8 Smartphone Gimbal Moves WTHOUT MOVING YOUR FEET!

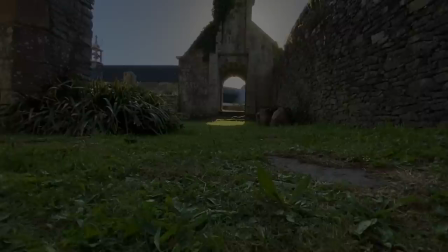(3:43)
bonus tip use your tripod instead of unscrewing your tripod when it's not in use try folding it down and keeping it attached this
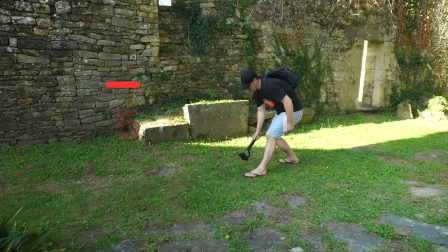(3:52)
gives you more to hold on to this will come in very useful for the next move the lowrider back to basics with this one but having your tripod attached will
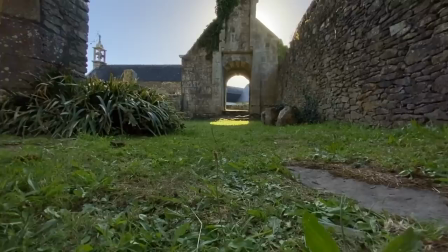(4:00)
give you that extra reach you need to get low to the ground the lowrider is great for picking out
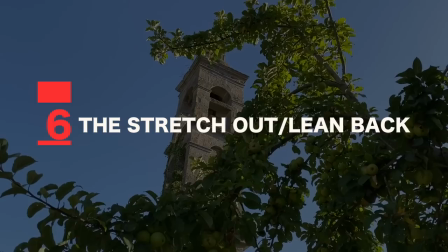(4:05)
details close to the ground and adds a really nice creative perspective to your videos.
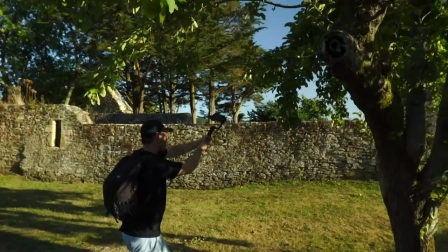(4:11)
Number six, the stretch out lean back. Find a focal point, stretch your arms out and slowly lift them and begin to lean back.
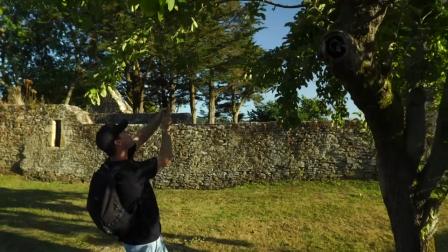(4:19)
Foreground is crucial with this one. Keep lifting your arms up until your camera is just above your head.
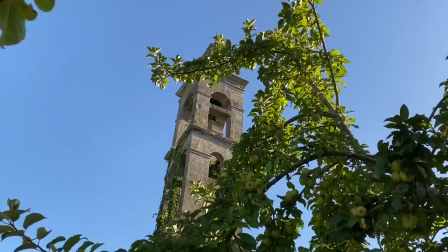(4:25)
This shot is great for slowly revealing your focal point and adds a nice movement to your foreground.
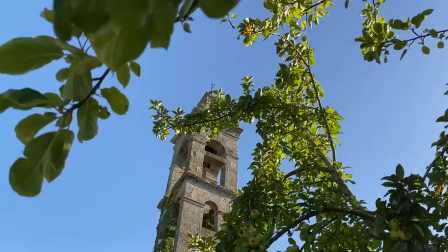(4:31)
Also, you can reverse a lot of these shots. You might find this one easier stretching up and leaning forwards, for example.
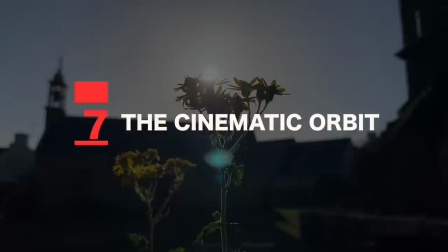(4:38)
The shot still looks just as smooth and sometimes it's easier to pull off. Number seven, the cinematic orbit.
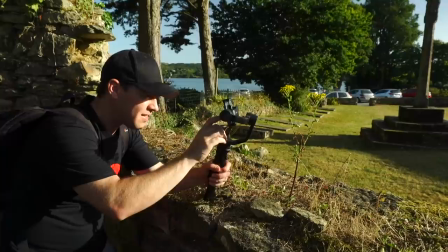(4:45)
Find a focal point. You'll need to find one that's small this time, something with a bit of distance between it and its background.
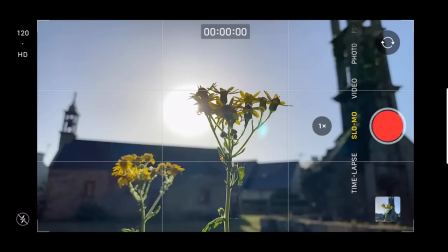(4:52)
This time we're going to open our camera app, select slow motion.
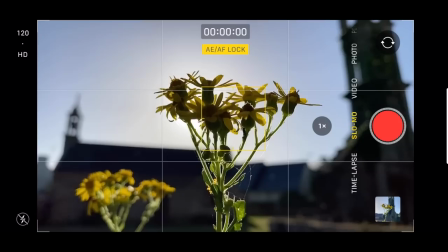(4:56)
Now get nice and close to your focal point, tap and hold the screen to lock focus and exposure, hit record,
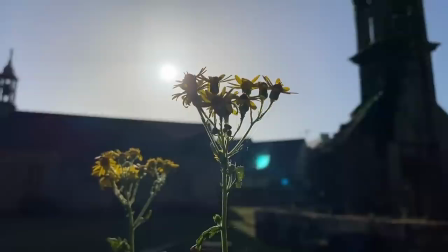(5:02)
and then gradually orbit your camera around your focal point. Nice, smooth, and steady.
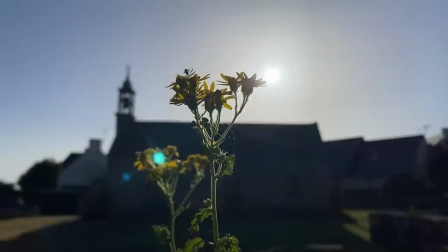(5:09)
This will create a really smooth shot with an out-of-focus background. This technique can really help give your footage that cinematic feel.
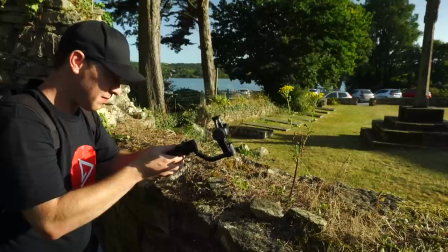(5:18)
A slight variation on this would be to push your camera forwards, keeping your focal point nice and centered.
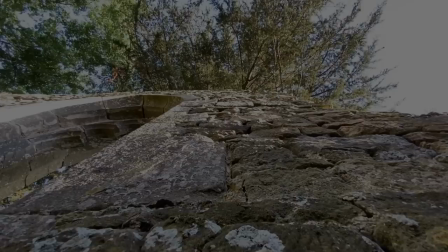(5:24)
Then start with your shot out-of-focus, slowly push forward until your subject is revealed in nice crisp focus.
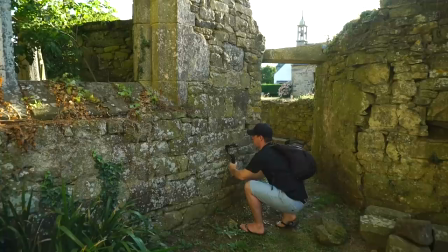(5:32)
Number eight the look up crane shot. Okay we're going to start by crouching down with our camera pointing up close to a wall we're
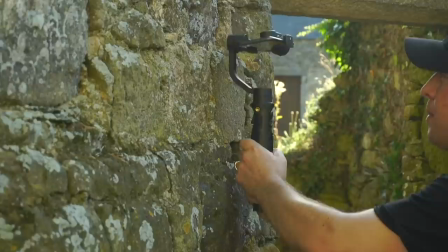(5:41)
going to slowly stand up pushing our camera up and as close to the wall as we can.
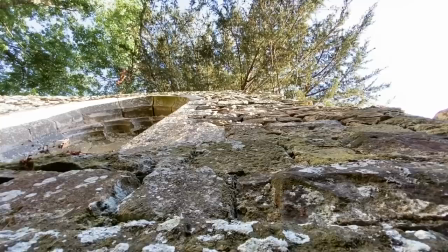(5:46)
Let your legs do the majority of the work with this one but reach up at the end with your arms for an extra long shot.
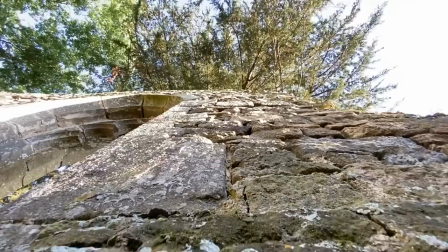(5:52)
Look for walls that have some texture. This makes for a much more interesting shot.
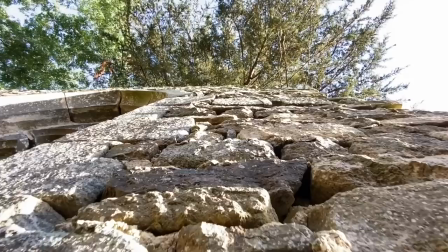(5:57)
Now, this clip isn't particularly smooth, but don't worry because I'm just about to fix this in the edit. So those were eight gimbal moves as individual clips. Now let's edit all of this footage together to create a sequence using music, sound effects, and color grading.
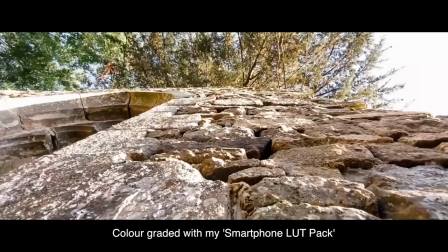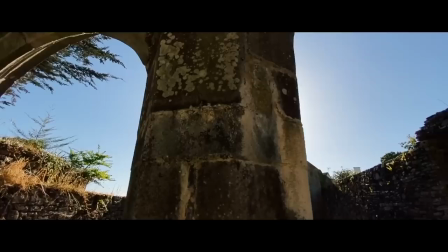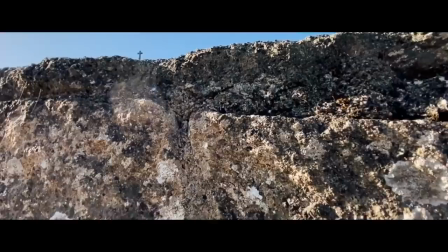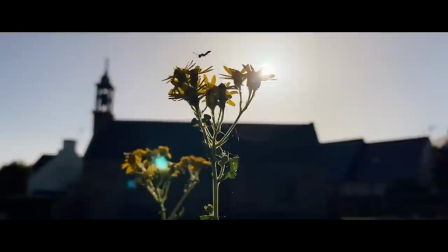So there you have it. Those were eight gimbal moves without even moving your feet. Hopefully this video has helped inspire you just to think a little bit differently next time you're out with your gimbal.
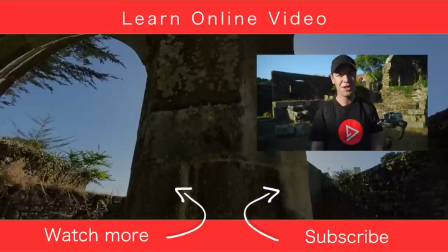(6:53)
If it has and you found this video useful do let me know give it the old thumbs up and if you'd like to see more content like this learn more about
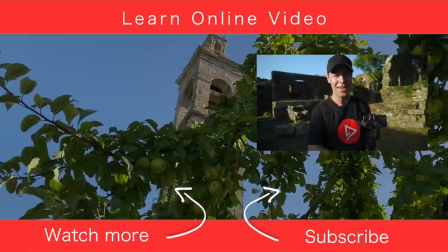(6:59)
video production you can do that by watching one of my other tutorials just over there but that's it from me thanks for
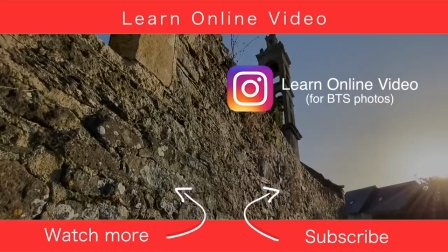(7:05)
watching and I will see you in the next video.